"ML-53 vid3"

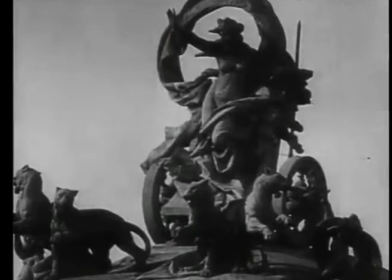After the shot of the battleship bombing Odessa,
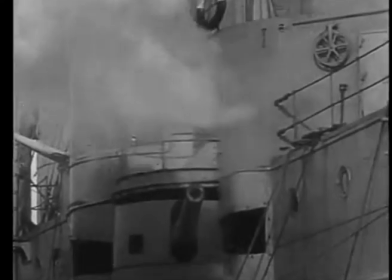Eisenstein cuts to the shot of the statue of a sleeping lion and that of a lion that is waking up,
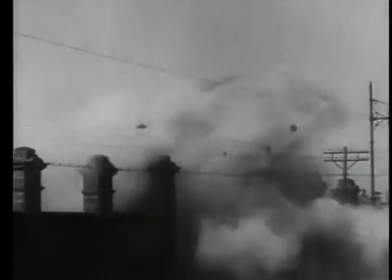and then that of a lion that has risen and roaring.
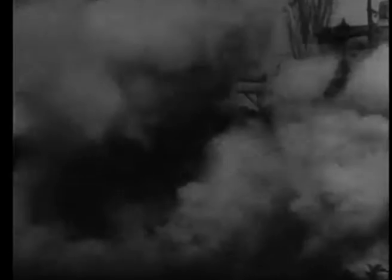Here it can be argued that the idea or the concept that Eisenstein evokes is that of a sleeping giant or people waking up like a lion. The second type of montage that Eisenstein uses here is metric montage, where the pieces are joined together according to their length, corresponding to a measure of music.
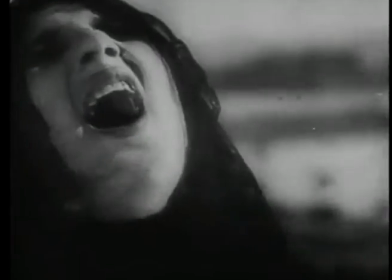In the scene where the woman is shot and the pram rattles down the steps,
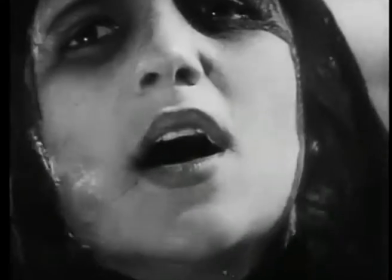Eisenstein puts side by side the shots of troops marching down the steps and the shots of chaos that follows.
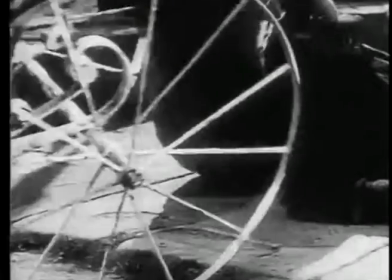Through the use of metric montage, Eisenstein juxtaposes chronos, linear time, and kairos, a mythical time.
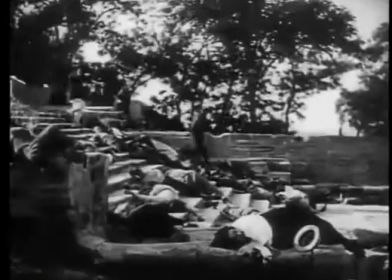In chronos, the fall of the baby off the steps would normally occur within seconds.
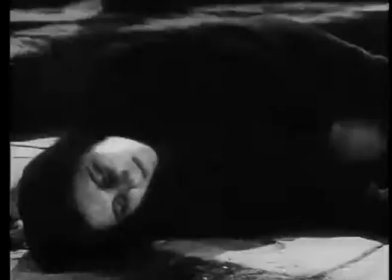However, Through metric montage, Eisenstein creates a mythical time by which the fall of the baby takes more time than usual.
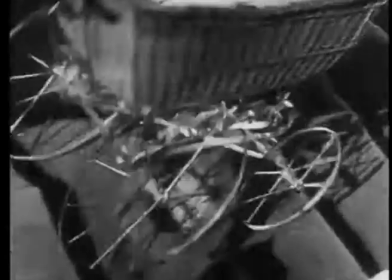Other than the dramatic effect of such time manipulation, metric montage, by extending time,
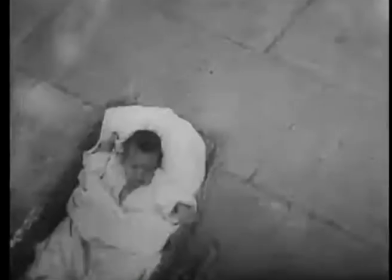amplifies the viewer's emotional reaction to the act of brutality. According to Eisenstein, in rhythmic montage, the fragmentation of shots is something that is deeply related to content. The Odessa steps scene as a whole is a perfect example.
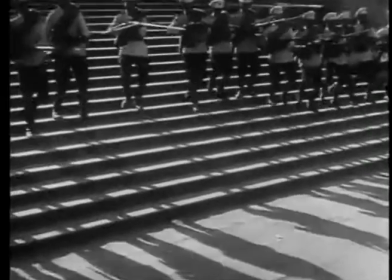Eisenstein uses cuts to build from the rhythm of soldiers stamping feet on the steps to the pram rattling down the steps.
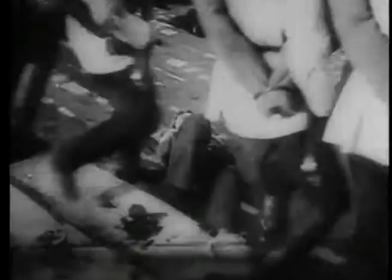As the carriage goes faster, the soldiers' boots faster and faster in brutal rhythm in order to create a comparison between two descending the steps,
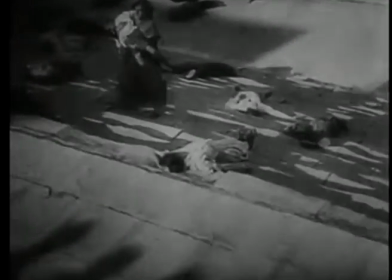an innocent baby pram as against a marching of a troop of soldiers.
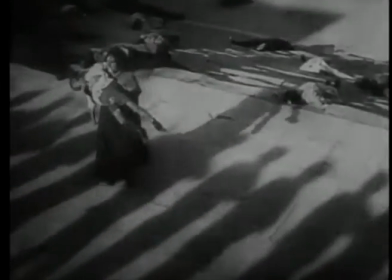Eisenstein notes that the tonal montage depends on the emotions that the shot evokes.
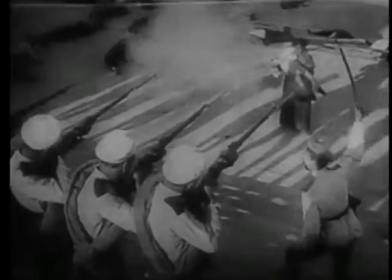Here, emotions are reflected by the methodical use of lights, shadows, and framing. In the Odessa step scene, when the mother sees her son bleeding on the stairs,
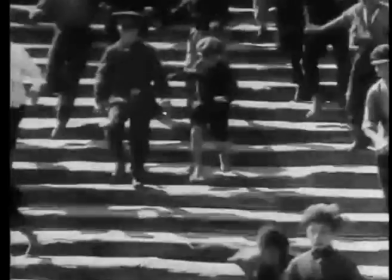a close-up shot on her face reveals her anguish before she is seen holding her son and moving up towards the troops marching down.
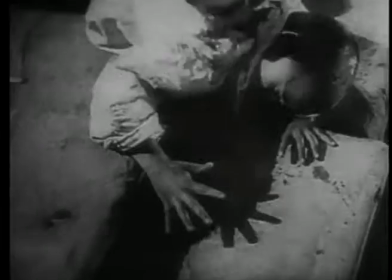As she faces the troops, there is a shot where their shadows march forward and surround the woman before she is shot dead. Such juxtaposition of the defenseless against the heavily armed many captures the revolutionary or avant-garde spirit of the moment. The last type of montage that Eisenstein employs in the battleship Potemkin is the overtonal montage that is distinguishable from tonal montage by the creative combination of all three montage methods: rhythmic, tonal, and metric.
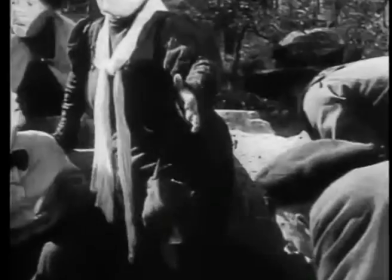In Odessa step scene, for example, an old lady is seen surrounded by a group of frightened youth.
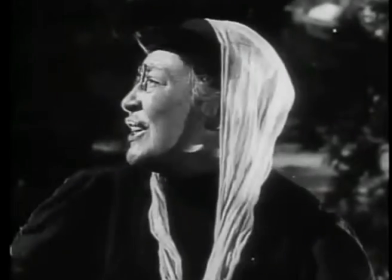This is tonal. And then it cuts to people running randomly down the stairs, which is rhythmic, and then back to the old lady,
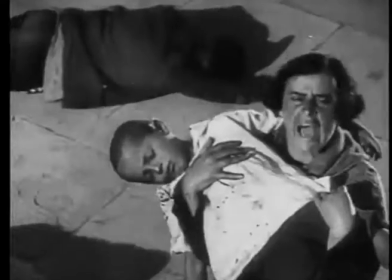which is also rhythmic, thus building up an overtonal montage through different fragments.
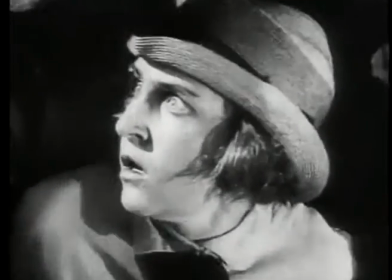The overall rhythm of the scene where the soldier marched towards the baby in
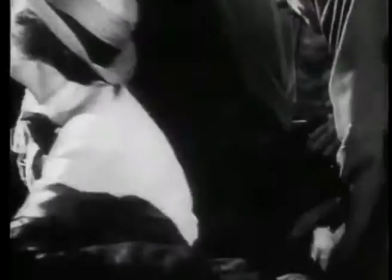the pram methodically garner gradual build-up of sympathy from the audience. The scene thus substantiates Eisenstein's argument that fragment has no meaning on its own. It is a unit of discourse and as such participates in creating meaning through its relationship with other fragments. All in all, montage of attraction is formed through the 5 montage methods that Eisenstein and Soviet montage movement developed and adopted. Meaning and emotional effect in Eisenstein's work are established through dynamic of images amplified by rapid and rhythmic editing. It is no surprise that this film and the Odessa step sequence in particular has gone to influence a wealth of filmmakers around the world.